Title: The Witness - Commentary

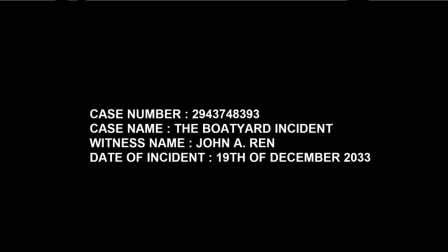(0:00)
As you can see there, our opening title, it's The Witness. Case number, case name, witness name, date of incident.
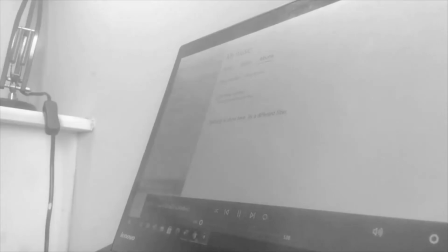(0:06)
Just some random shit I came up with on the fly, to be honest. And yeah, the first short film begins.
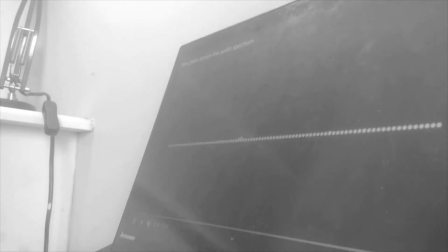(0:12)
As you can see, I had to find a YouTube video online, and of course, when I was starting the video, I had to use the start of the audio.
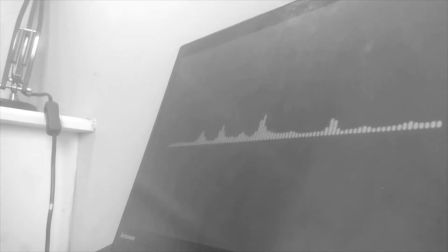(0:19)
So in order to get the audio and the video, basically I had to click the audio start and then quickly go into the video.
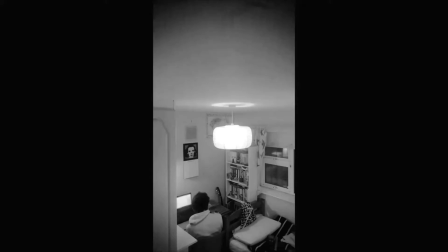(0:26)
So that's why there's a little delay there and a little intro bit there. So that was annoying.
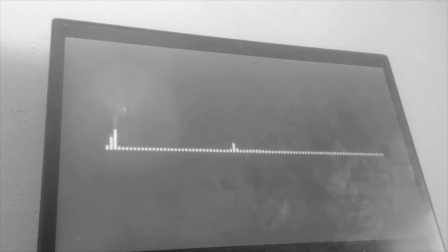(0:30)
There you go, our first shot of me, and it's basically me on from the security camera, which you don't know until later on. That kind of comes into play in the movie.
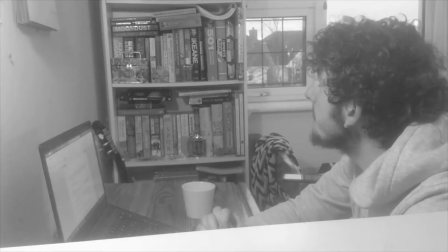(0:39)
But having it up there in the corner, I had to sellotape it with a phone. I like the phone though because it gave it that little effect, little lower quality effect.
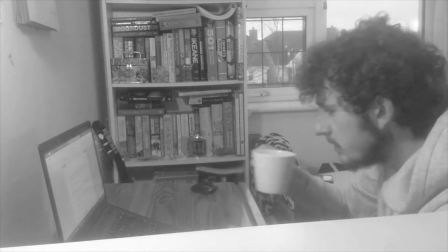(0:47)
But anyways, it looked nice up there. Next shot is from the side, and this shot is interesting because it shows the script instead of the robots.
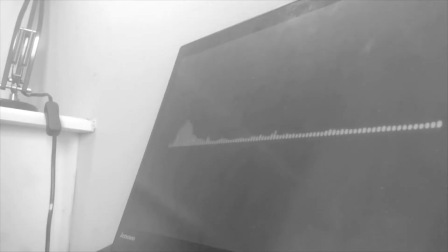(0:55)
That's a little inconsistency there, which I'm sure you've all picked up on. Unfortunately, I don't know special effects to fix that.
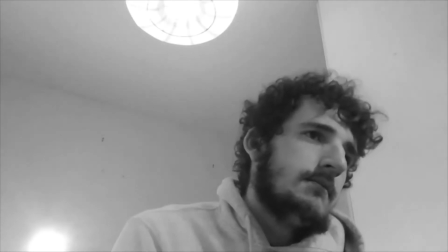(1:01)
This is my favorite shot, and it is kind of a dynamic, like angly shot from the side,
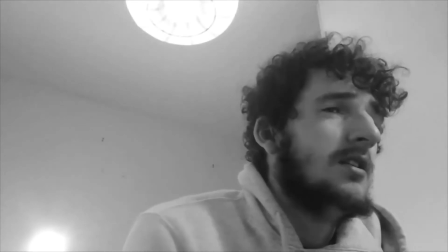(1:06)
and it's also maybe a close-up, getting the details of my face, the scruffy looking face of me and the scruffy clothes.
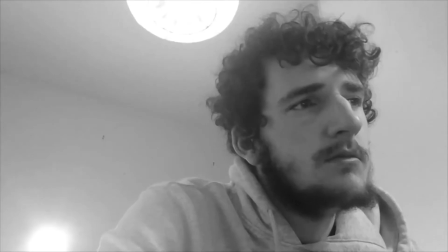(1:12)
And yeah, basically for this part I went to YouTube, I worked up some sort of audio mixing design and got that, and I think it looked kind of simple,
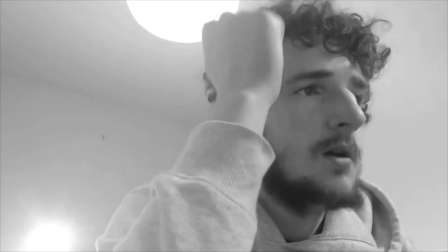(1:22)
maybe not sinister, but slightly unsettling, shall we say.
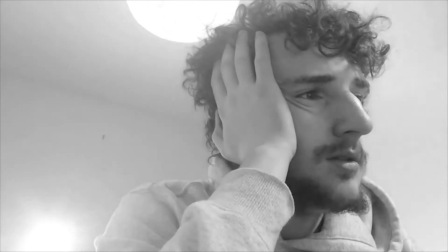(1:26)
And the voice, which you can't hear if you watch the video, watch the movie, it's a
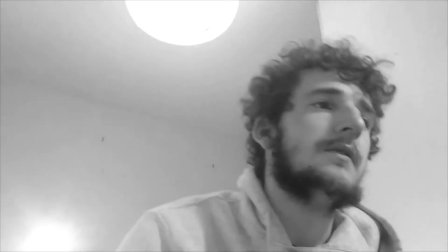(1:33)
robot, I believe, or maybe just a deep, actually it might have been a Transformer voice from the movie Transformers,
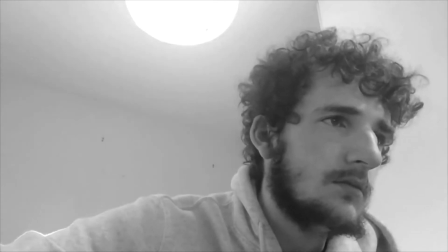(1:39)
which is kind of funny. So I just took my own voice and literally used a Transformer like effect on it.
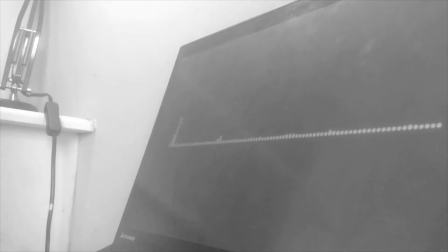(1:45)
So I like that. The next question you're probably wondering is, why is it in black and white?
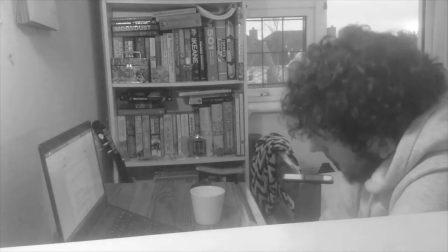(1:49)
I kind of just wanted like a little tonal look to it, like a sort of noir detective look to it.
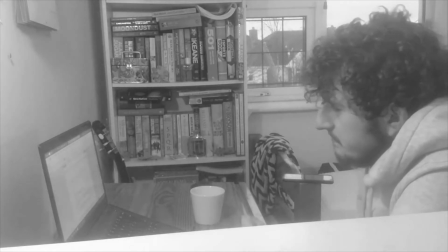(1:55)
And I don't think it nails that, because it's not meant to be a noir movie,
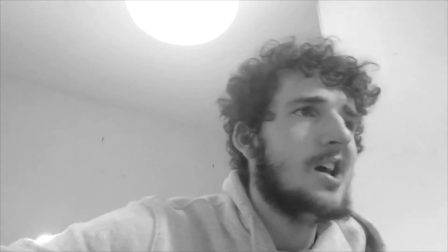(2:00)
it's a futuristic movie, but it gives it that sort of dark,
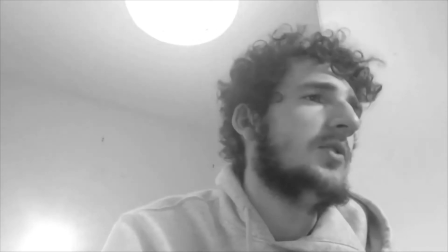(2:07)
contemplative tone in my opinion, which I think I really like. I think I like.
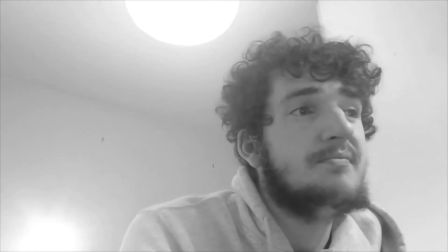(2:13)
I'm not gonna think I like it. I like it. And even the light in the background kind of puts a little bit of contrast in that shot.
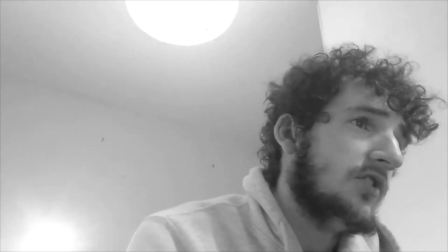(2:21)
It wasn't really planned that way, but yeah, that's how it turned out.
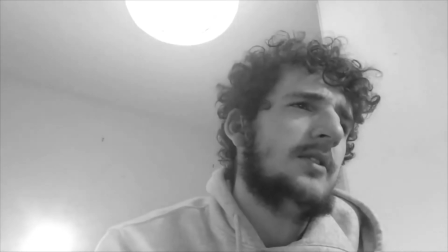(2:24)
I did have to scrap a few things off the wall to get that look, but yeah, that's a good look.
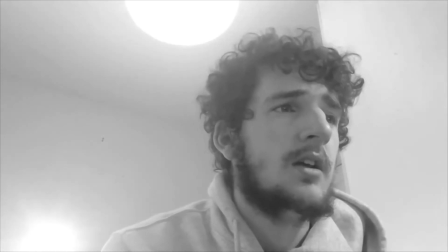(2:31)
And this shot I'm really happy with. Just something about it, anyways. Beautiful, beautiful, beautiful.
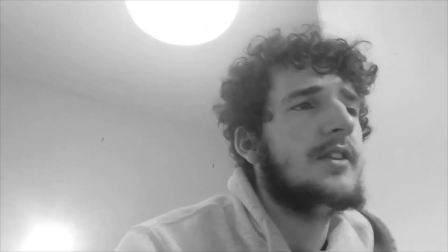(2:37)
What you can't hear right now, which is in the movie, is the background music.
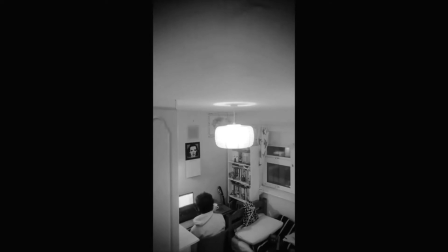(2:44)
And I just did like a composition on GarageBand after 2 or 3 attempts, and I was really happy with it. It has a little consistent beat, some sort of minor keys on the guitar and another instrument,
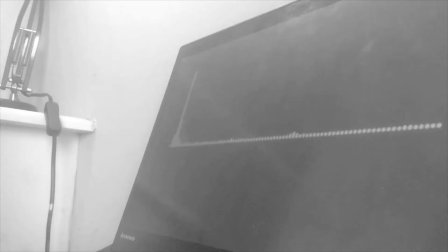(2:56)
sort of a electronic synthy instrument, kind of gives it that futuristic sort of what vibe was I gone for was Blade Runner,
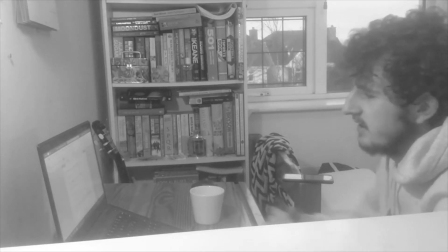(3:04)
the original.
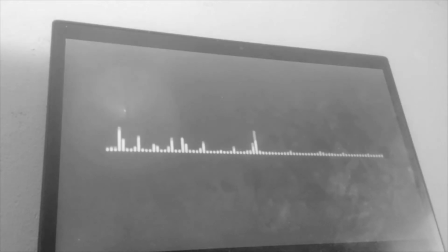(3:06)
And yeah, so you can get that with a darker, so that maybe that was a little bit of a influence, but obviously without the action scenes, couldn't afford that.
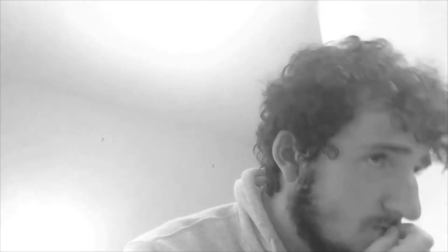(3:15)
Yeah, so that was another influence there, along with the noir theme.
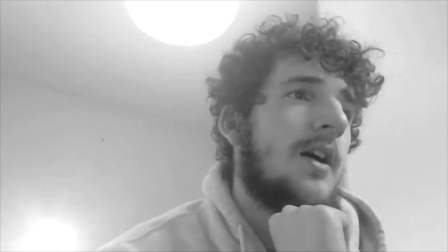(3:22)
What else to say here, really?
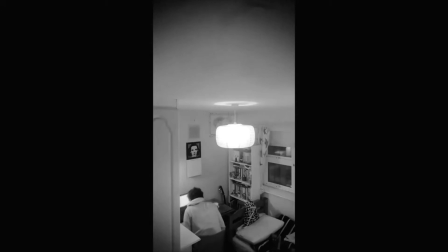(3:24)
I'm kind of just consistently using the same shots over and over again, and in order to achieve this, what I did was I had 3 cameras set up, and I had to redo the movie 3 times
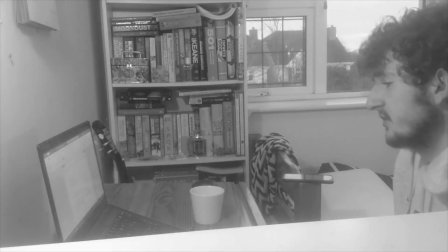(3:38)
filming it. So there are some inconsistencies, but I did use body language as sort of like a consistent thing that I remembered to do.
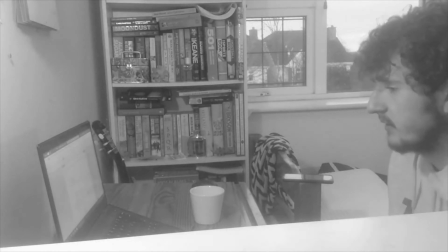(3:46)
So when I go from shot to shot, I can bring that up. But obviously the inflections in my voice, they're going to be slightly different, obviously,
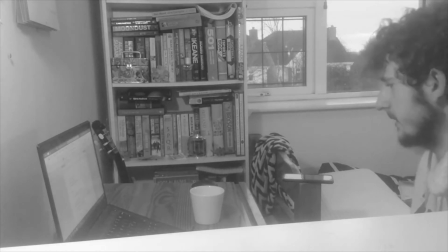(3:54)
and so you're going to get a slightly different take from each angle.
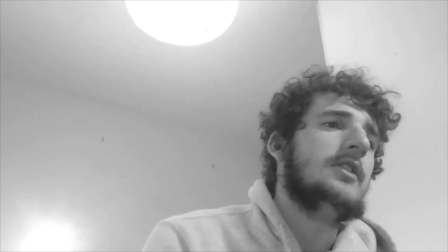(4:00)
The other option was to have the 3 cameras, but again, you don't want the faraway camera to see the iPad,
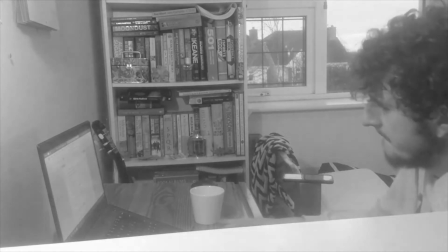(4:07)
which was what I filmed on, in the foreground, because that wouldn't be there.
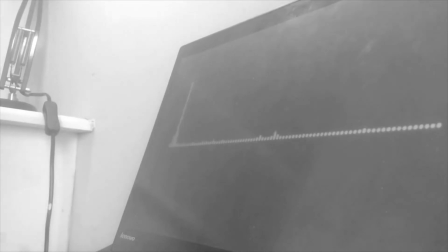(4:11)
So yeah, I just decided, I'll do 3 times and I'll focus on making sure that camera picks up the best qualities from each angle.
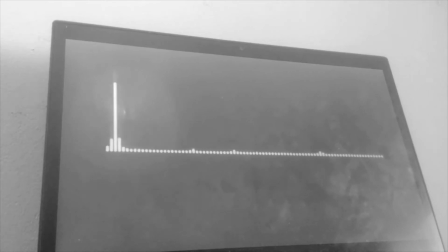(4:19)
So you're not really going to notice it too much, a little bit, but not too much, in my opinion.
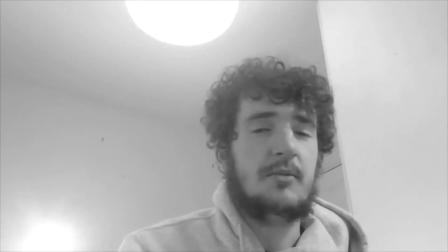(4:26)
And for the filming the computer, it's pretty simple.
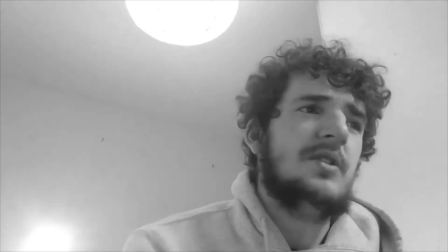(4:31)
Just line up the shot and repeat for both. There's no difference really.
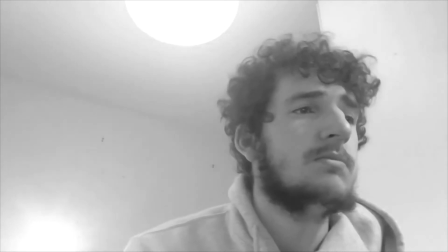(4:38)
And yeah, I would honestly, if I was doing this movie again, I'd probably cut it down to 5 minutes.
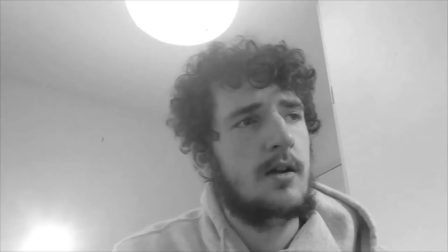(4:43)
It does go very long. It goes 11 minutes. Doesn't need all that exposition, which is a majority of this movie, sort of explaining his night.
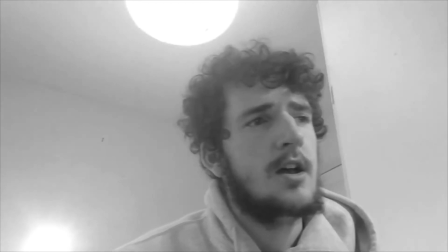(4:52)
I could have cut that in half, maybe just, he went in, he left, and what happened next, sort of thing.
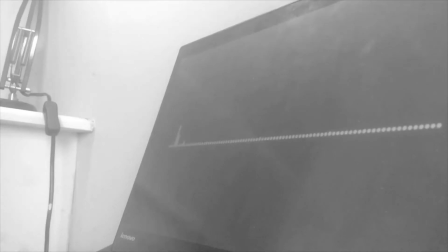(4:59)
but I sort of elongated the part where he's in the pub.
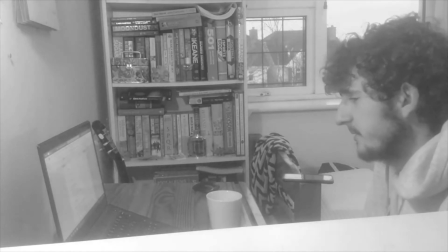(5:05)
But it does give you, the one thing that length does give you is it builds up the suspense.
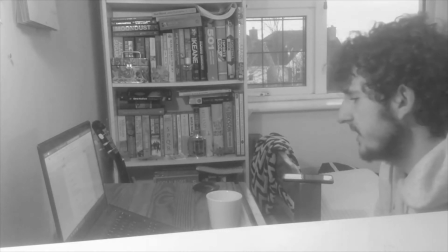(5:11)
You don't know if this guy is a good guy or a bad guy, and you're honestly just thinking, what the hell, you know?
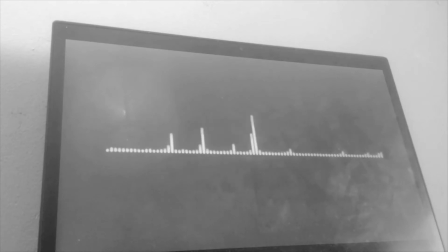(5:16)
What the hell is this guy? And that was the whole idea, you know. It was ambiguous whether he was a good guy or a bad guy throughout this entire
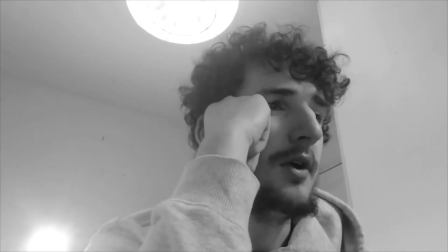(5:26)
section of the movie. And obviously the end is a nice little payoff.
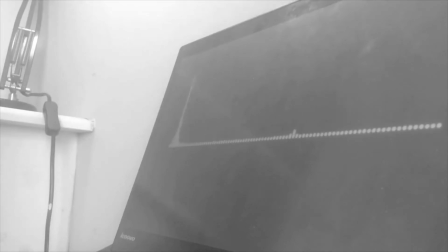(5:33)
But when I was writing it,
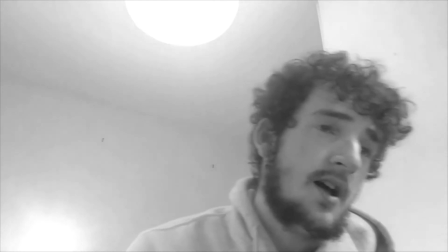(5:36)
how I write generally is I have a good idea, or a semi-good idea, and I sort of roll with it, the basic outline,
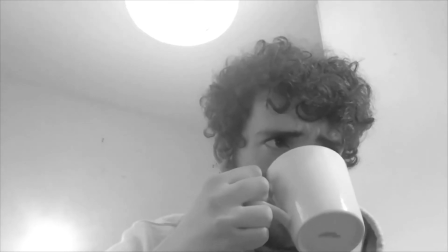(5:43)
and then sometimes changes happen along the way, and maybe I come up with something along the way and I fix it.
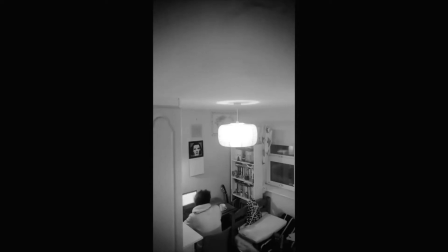(5:48)
But you obviously have that little framework, you know, this is what this movie is going to be about, and maybe this is what happens along the way.
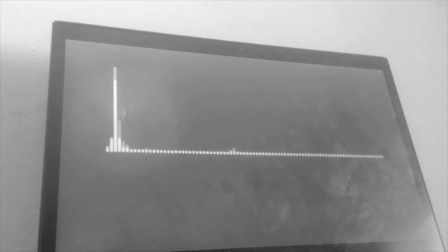(5:53)
And then as you go along, you know, fixing those details and just sort of outing them out. So I kind of got a first draft.
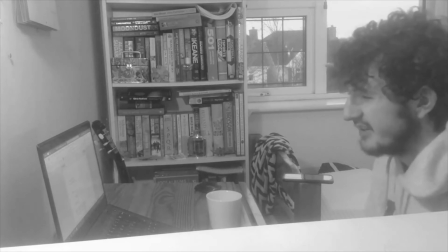(5:59)
I was like, I'm pretty happy with this. The character's unique. My favourite thing about this movie was the robot, which reminded me of HAL from 2001.
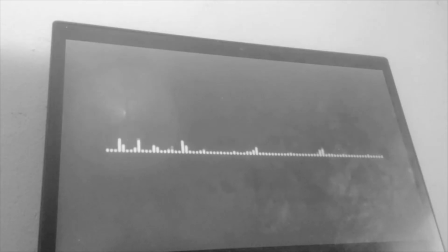(6:07)
And I obviously wanted that sort of sinister, like, AI. So you kind of like, both parties are a little bit questionable.
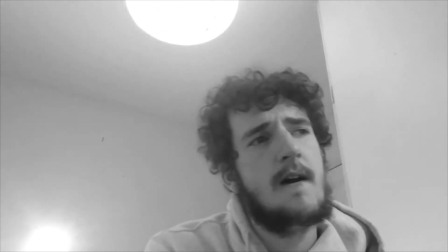(6:15)
It's not as straightforward as the good versus the evil here. It's sort of like you got the technology in the future, which is taking over our lives,
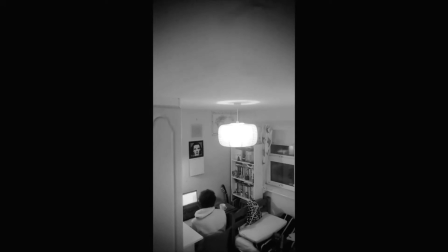(6:24)
and then you got the human being who is a human being making human being mistakes and just acting up really.
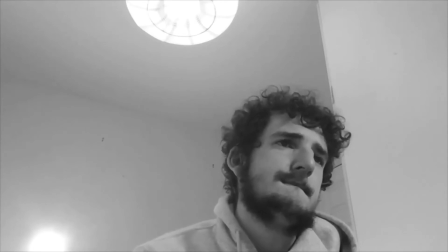(6:30)
So you got to wonder, you know, who's the real bad guy here? Is it the person who maybe has fucked up,
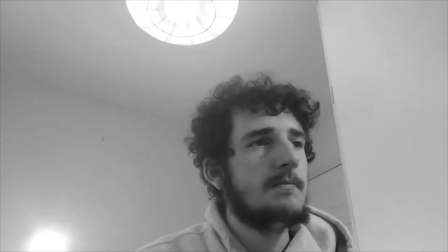(6:39)
or is it the robot who has no soul, emotion, and just acts on pure
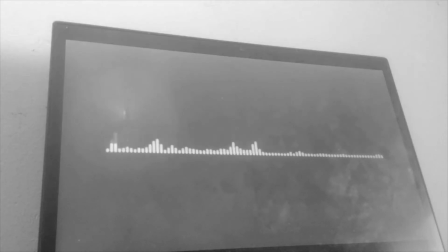(6:50)
robotic tendencies, whatever they may be? And so that's obviously open to a question. But there are deeper themes to get into. Maybe one day I'll do a discussion on those sort of things, but for the moment we're just kind of delving at the surface level, kind of. And yeah, really like it. So I'm just gonna be of air of repeating myself.
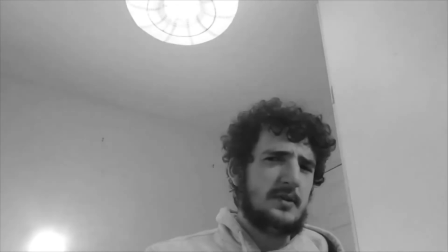(7:10)
I will say that the music does pick up. I keep adding in instruments, keep, you know, bringing it up.
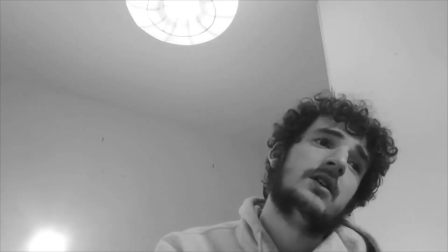(7:15)
So over time it's going to get more and more ramped up. As soon as my language here, my face is ramping up a little bit.
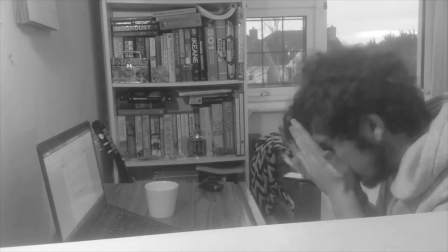(7:22)
That shot there is probably my favourite in the movie, where he moves the cup so seamlessly from shot to shot.
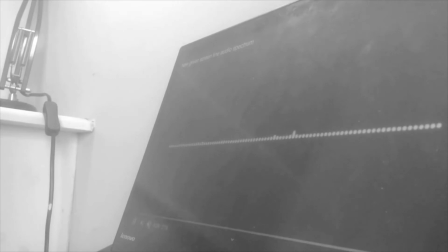(7:26)
It was actually kind of hard to get in the edit, but happy days, we got it.
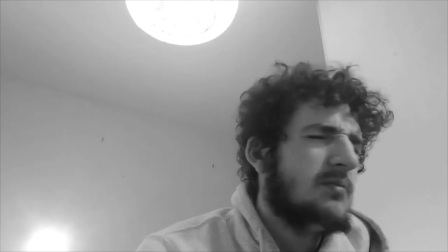(7:30)
One thing I would say is maybe have a few more dramatic shots, maybe moving shots of the robot.
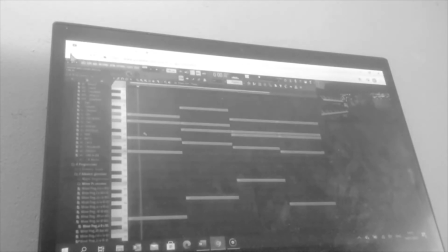(7:36)
Obviously you can't get moving shots myself, I'm filming it myself, but maybe like a zoom in just to build up the tension a little bit of movement from the robot's perspective, because the robot is a bit too,
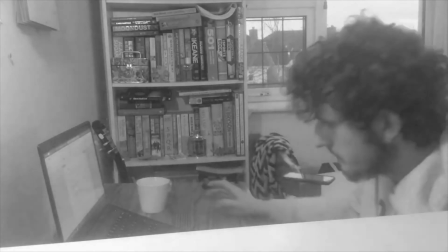(7:45)
shall we say, stationary. Like it doesn't add to its suspense.
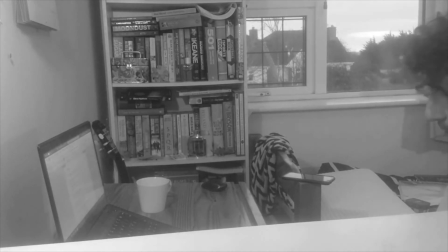(7:50)
While I'm moving around being dynamic, the robot is not.
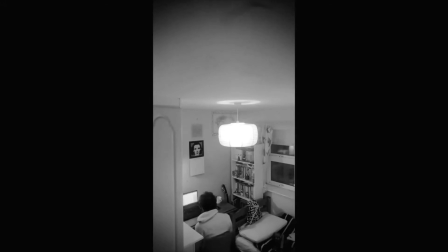(7:53)
Although that is a bit of, what's the word, contrast.
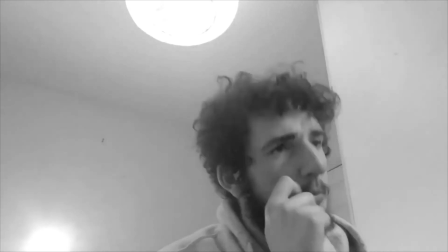(7:59)
It's probably not the most interesting to see this shot over and over again along with another shot for the entire movie.
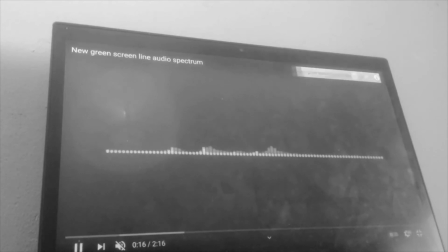(8:05)
So that's one thing I would have changed.